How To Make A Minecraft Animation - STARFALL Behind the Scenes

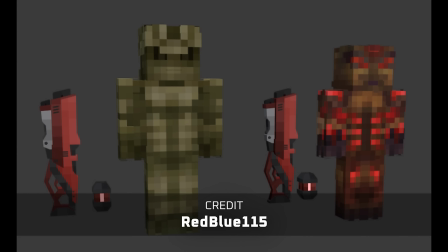Their weapon designs reflected that as well, concepted by Kurt and modelled by RedBlue115.
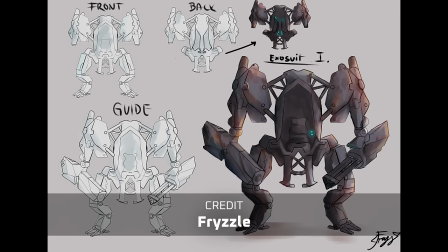Both the mech and the drones were designed with the same ideas in mind. Frizzle came up with the concepts for both and we landed on something that really gave a rusty look.
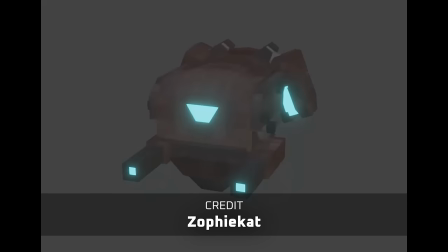The mech was modelled and rigged by Finn and the drone by ZofiCat. both turned out super well.
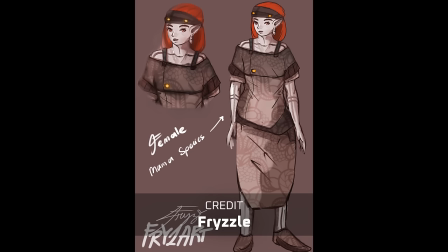We also had a lot of additional civilian designs for the different locations, as well as a few skins made for them.
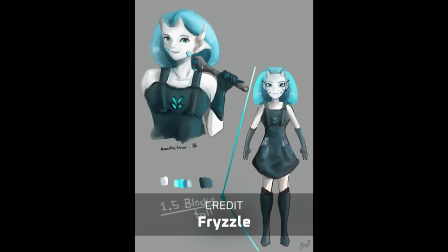But underneath all the brainstorming and art design, the building had begun.
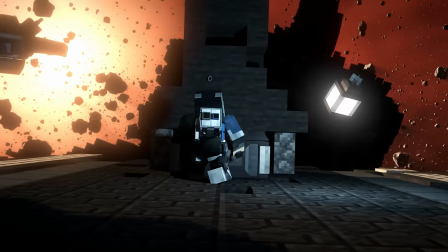Building the world of Starfall was a colossal task. Not only were the sets extremely large, but extremely unique as well.
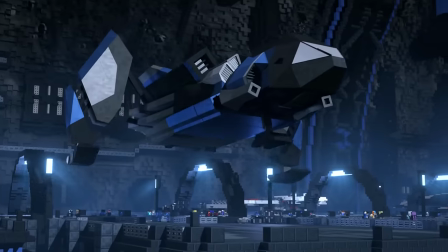I've never really seen anything quite like this done in Minecraft before. However, I was able to rally a team of talented builders and together we got started.
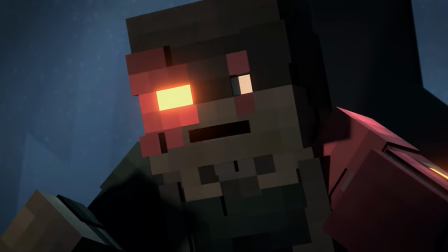One of the design goals for Starfall was to make sure that each location was unique and had a distinct colour palette, using red for the derelict ship,
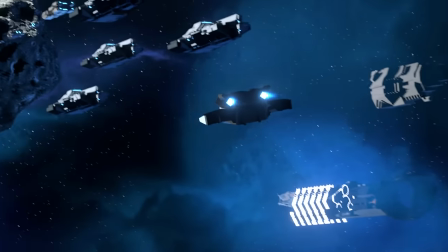blue for the spaceport and green for the planet Malagor.
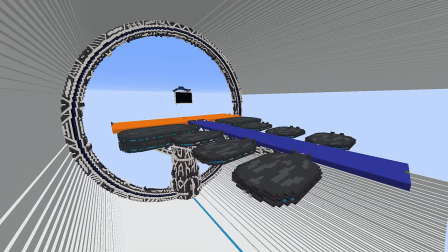We started with the spaceport which didn't actually have a concept drawn for it.
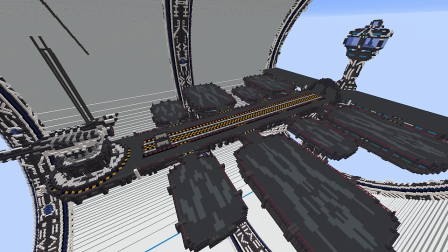I found references online and after ironing out some of the basics it started to take shape.
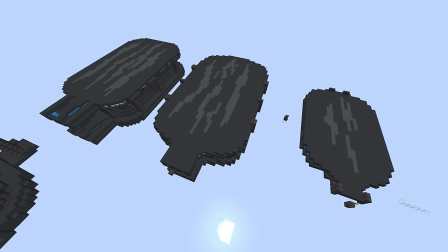This was a circular build so I've already lost street cred with the build team having to put them through this nightmare.
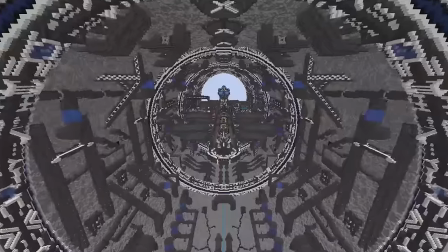It's definitely one of the most remarkable builds they made and the sheer scale of it all is just huge but the circles had just begun.
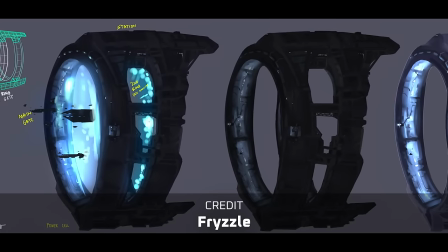Next up was the warp gate. Frizzle was the one to concept this so you can kind of put some of the blame on him.
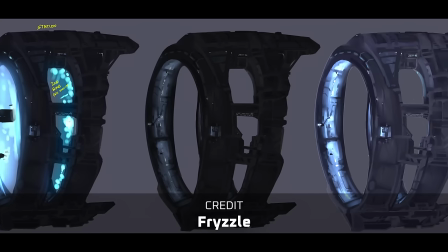He's the one who drew it as a circle not me. I'm not the person who told him to draw it as a circle.
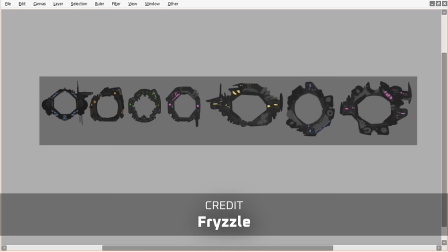Absolutely not. We tried going for a different shapes but to keep it consistent, we went with another circle.
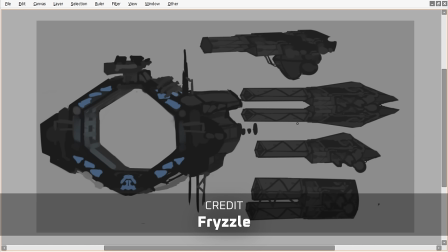You know, before the spaceport was built, we had a nice little spawn area. Oh, it's so pleasant. Look at all the little flowers and the bright colours.
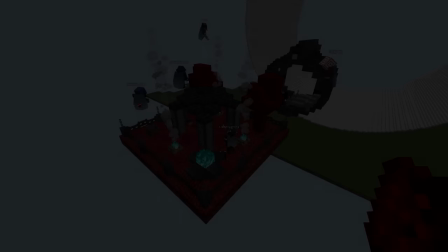And then we went to the warp gate and after the circle nightmare,
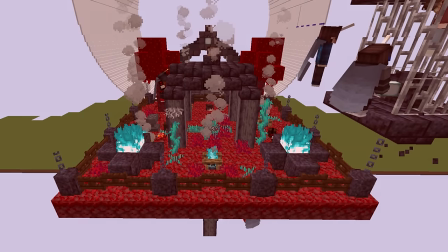the vibe of the spawn was very different.
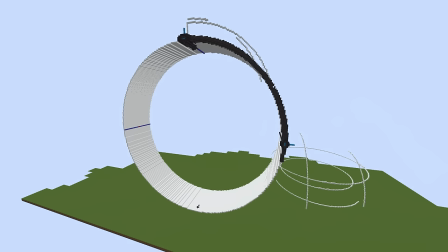We started with a tiny warp gate as reference and then we used that to get the key proportions right.
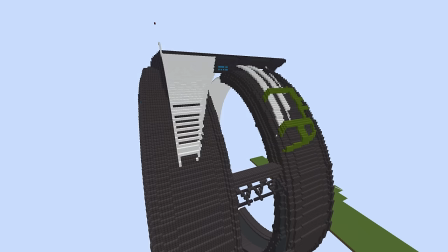Though one section had to be done several times over and on a scale that big, it was definitely awkward for the builders.
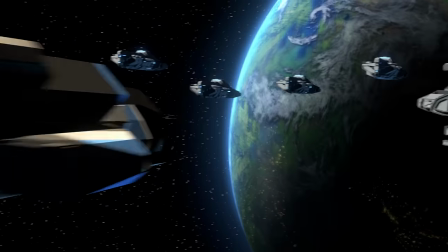The giant space gun was next, which was arguably one of the most awkward builds to make.
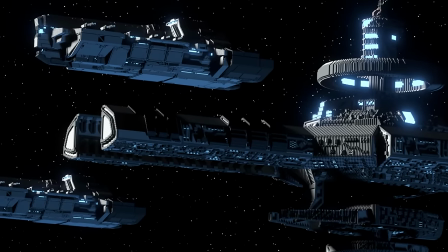Anything that involved floating in mid-air was extremely challenging. Frizzle also designed this one.
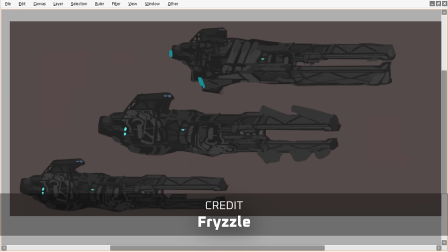It started out as just a big gun that floated in space, but it later incorporated a space station,
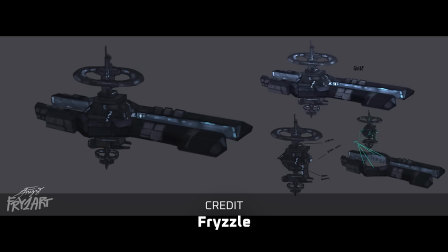so it felt a bit more like a space headquarters than just a big whopping cannon.
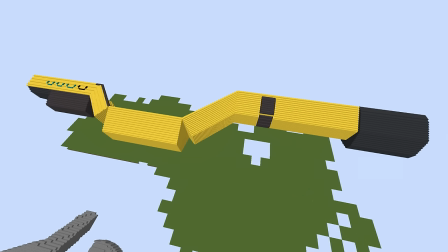We started with the railgun section first, leaving some space in middle for the space station to go.
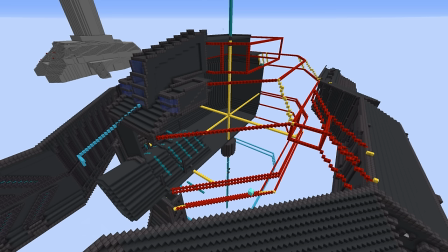But the thing is we were still building in Minecraft version 1.16.5 so the world height wasn't really big enough for the whole thing.
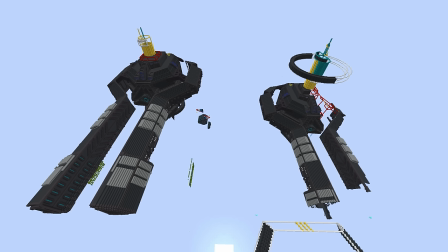We had to split the build in two and then I merged them together in blender.
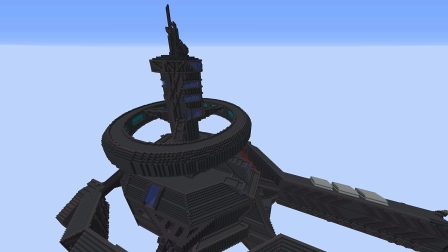It was incredibly complex and the builders kept a log of our progress inside the railgun because it was taking so long.
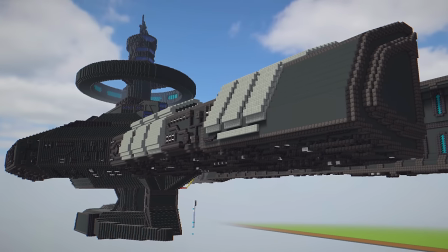If you thought the spaceport was complicated. Oh blimey, here comes the geothermal station.
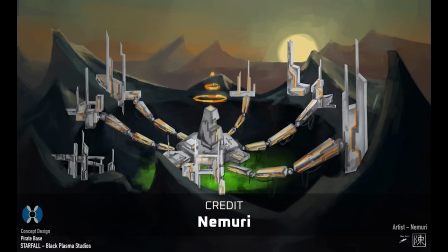The concept art for this was created by Nemori and they really nailed the foggy, polluted look, which was the initial direction for this area.
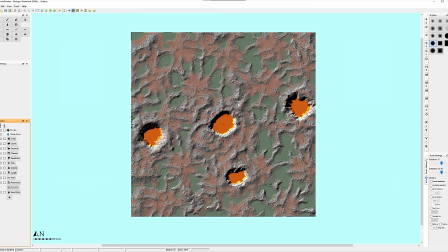The geothermal station was the first map to have the environment made using World Painter.
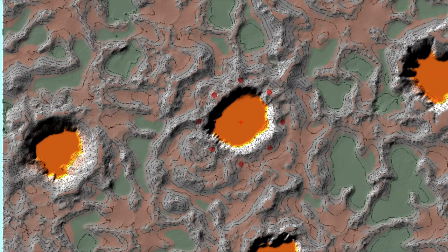I wanted a really huge crater in the center that went down into a big pit.
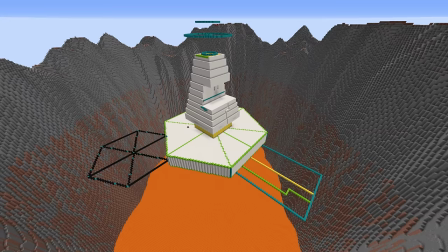It's just a pit. and just dug a big pit. And it was surrounded by lots of sharp mountains to make it look extremely dangerous.
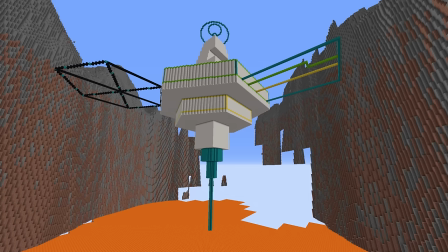After some terrain editing inside the crater, thanks logs, laying out this beast was very awkward.
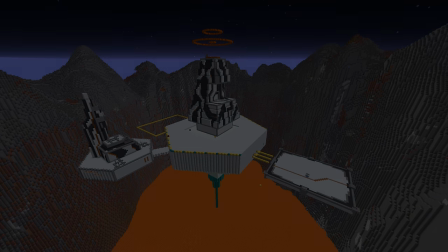First we had circles, and now we have hexagons.
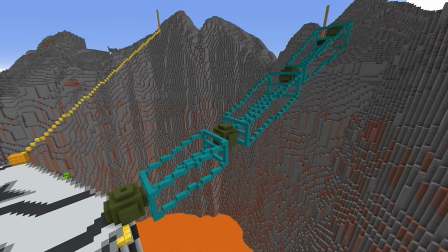God, the builders must hate me. But the most difficult part was getting the arms to connect from the really awkward angles,
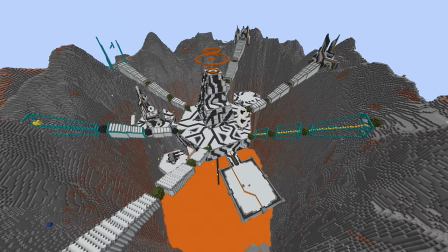because most of them weren't using nice 90 degree angles. the dedication of the builders to make them look nice was just amazing.
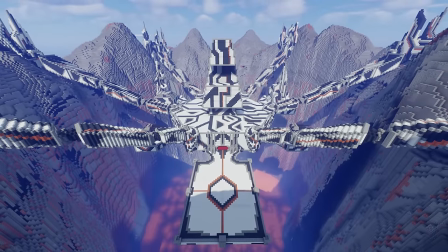We dubbed this one the Christmas cow because of the white and black block pattern, and the large growing trapezium in the centre.
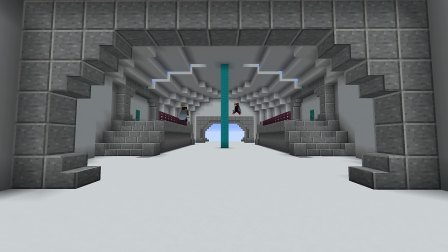The interior was done completely separately, since it wasn't going to match the exterior at all, and that gave us much more flexibility when designing it.
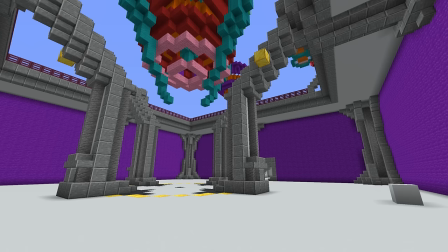We had this giant reactor in the ceiling at the top of the elevator, which we went through various designs, but it's a shame we can't see it too much in the actual animation.
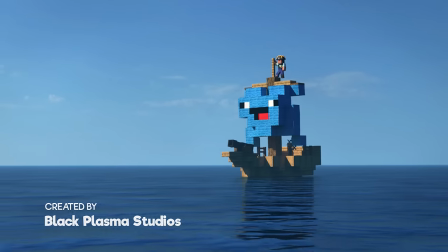It was around this time that I started to work on Pirate Derp,
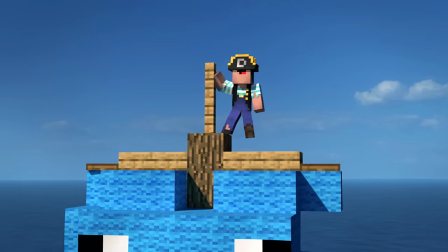which is the animation I did between the first half of Starfall production and the second half, and once we wrapped up that animation,
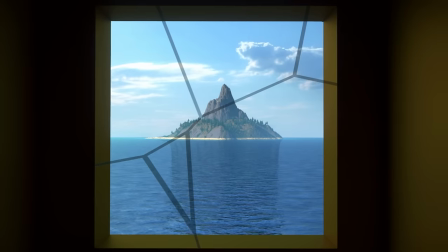I recruited a second wave of builders, and this is what really made a huge difference in how much we were able to get done.
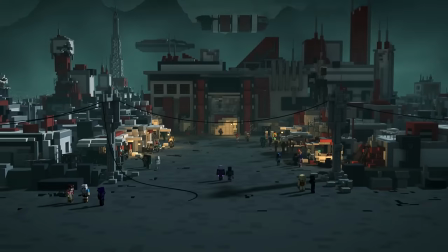We moved on to the next build, which was the town of Rartuga, the first place they go to when they arrive at Maligore.
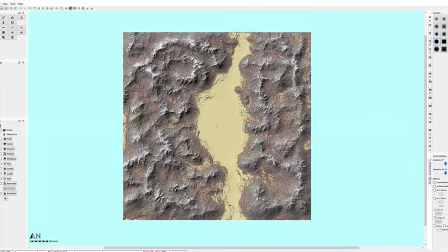I started in World Painter again and created large flat wastelands surrounded by the mountains that you see near the geothermal station.
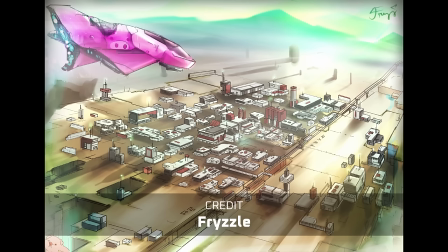Frizzle created a very accurate concept for the town which made it a lot easier for the builders to directly replicate structures from the reference.
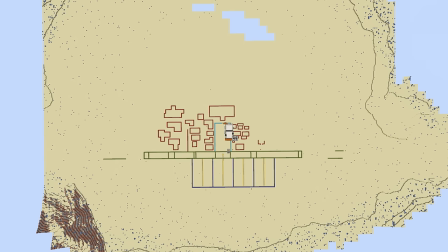I even went on holiday at the time and when I got back most of the build had already been finished and
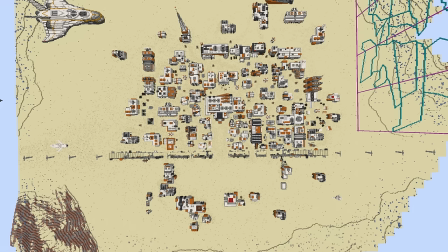then we went around and destroyed everyone's hard work because they had to make the city look run down.
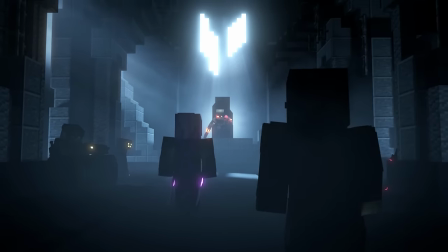This was also the place where Garn and his striders were located. The concept for the Strider hideout was done by Lost in Time.
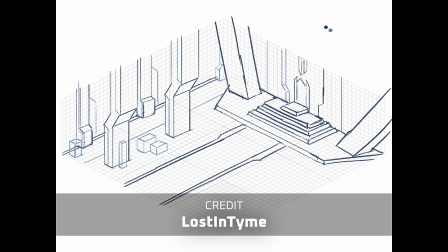I really liked the holy kind of location look, but it had a very dangerous aesthetic to it.
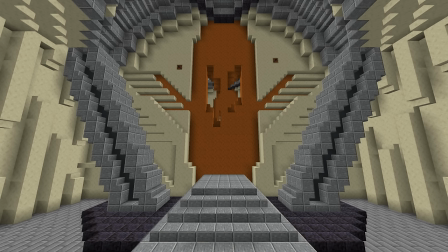Everything was centered around the throne at the back, even having a unique pattern in the wall behind it.
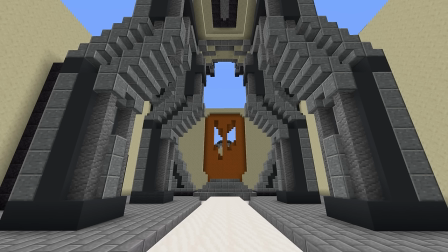Building this was a nice breather from the large sets, focusing on high detail and figuring out how to let light into such a small space.
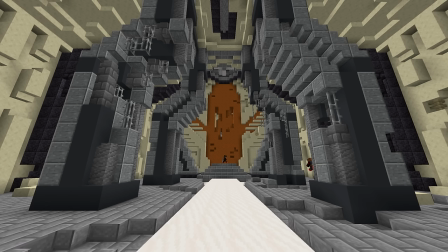Although when it came time to light in the scene, it was extremely awkward because there was just one hole in the wall and I couldn't figure out how to put more light in.
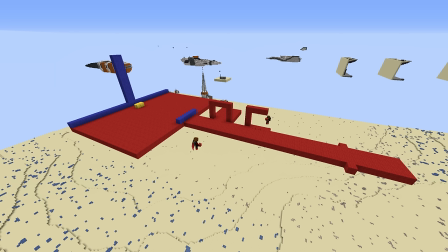Next was the giant derelict ship that we see in the opening.
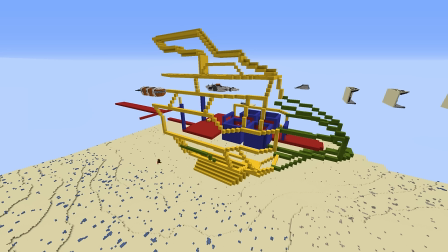This was another large floating build but to add to the complexity, it also had to look broken in half and left there for many years.
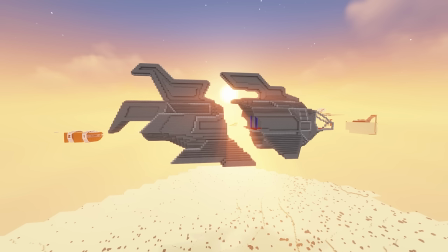You know it ended up looking like a giant space whale. Or something else.
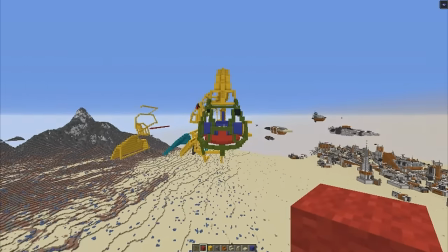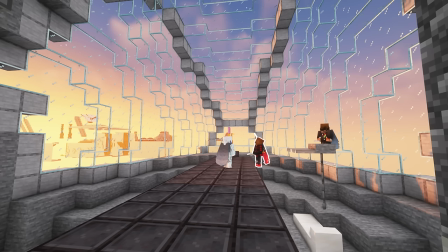Once the exterior was laid out, we designed the interior. This is one where the interior had to match the exterior, since characters enter and exit the location,
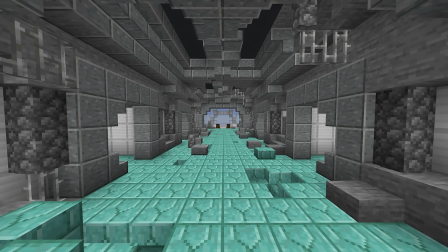and there's a giant hole in the middle, so laying it out was pretty tricky. Again, we tore it to pieces afterwards so it looked more derelict.
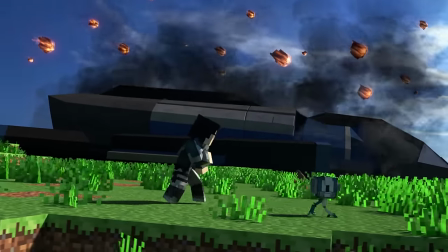The next build was the largest and most complicated of all the builds,
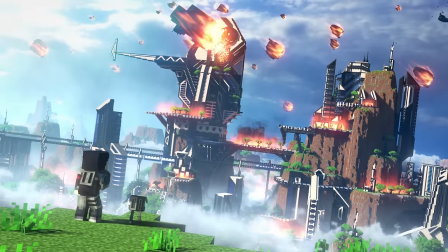and ironically only shows up for a few seconds at the very end of the animation, the Arcturian City.
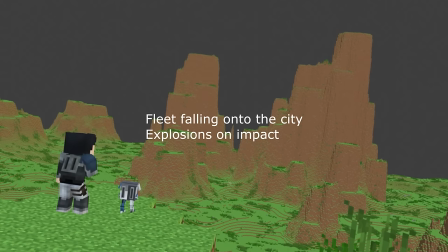This was huge. For the longest time, I was using the world-painted map in my animation layout since the build was still ongoing.
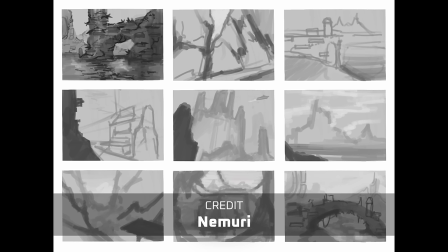The initial concept was designed by Nemori. I told them I wanted a city integrated into large spires with a lush green environment around them.
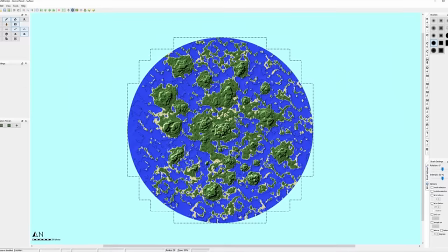Eventually, the floor mist became a huge part of the design as well. I world painted the spires and left a lot of the map alone for the most part.
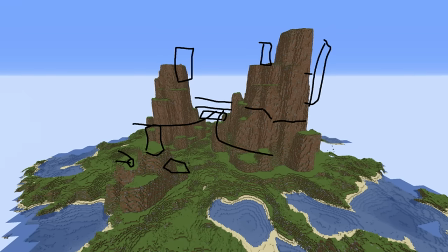When it came time to do the city layout, I realised just how important a design was that matched the terrain I had built.
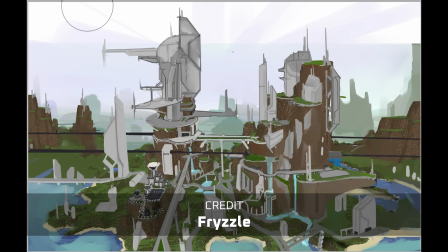So I gave Frizzle a screenshot of the world and he drew a city layout to match the two main spires in the centre.
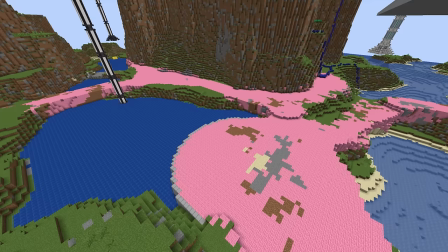We designed a path network that used 45 degree angles, we made a monorail system to bring life to the scene,
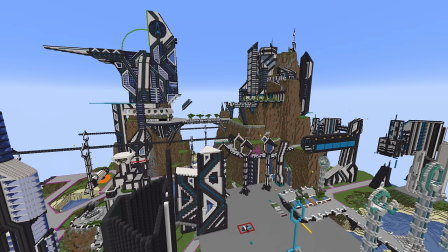We made expensive looking properties next to green spaces, and even managed to squeeze a circle or two for consistency.
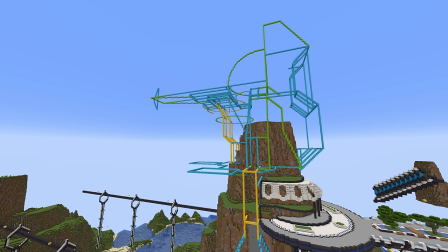Laying out this enormous building was a huge task.
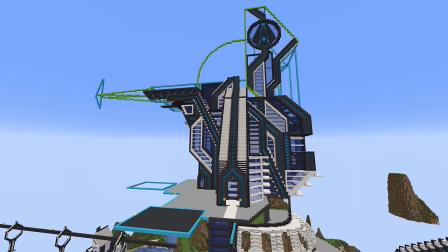Luke, one of the builders, handled this, and the thing is, none of the builders knew the ending sequence at all.
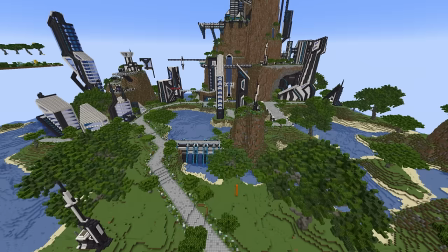So having their city just completely wiped out was especially fun to listen to during the watch party.
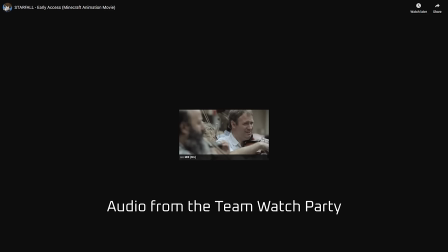You didn't tell me that the ice pretty plan was gonna be blown up!
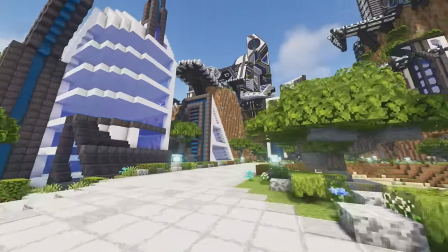This is absolutely my favourite build of all of them, there's just so much detail and pretty walkable areas,
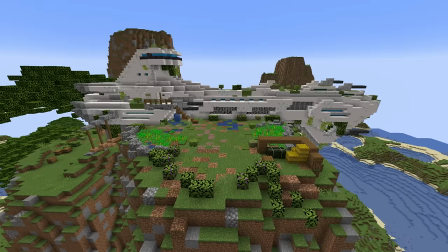the builders even left little settlements around the map, they really outdid themselves with all the builds really.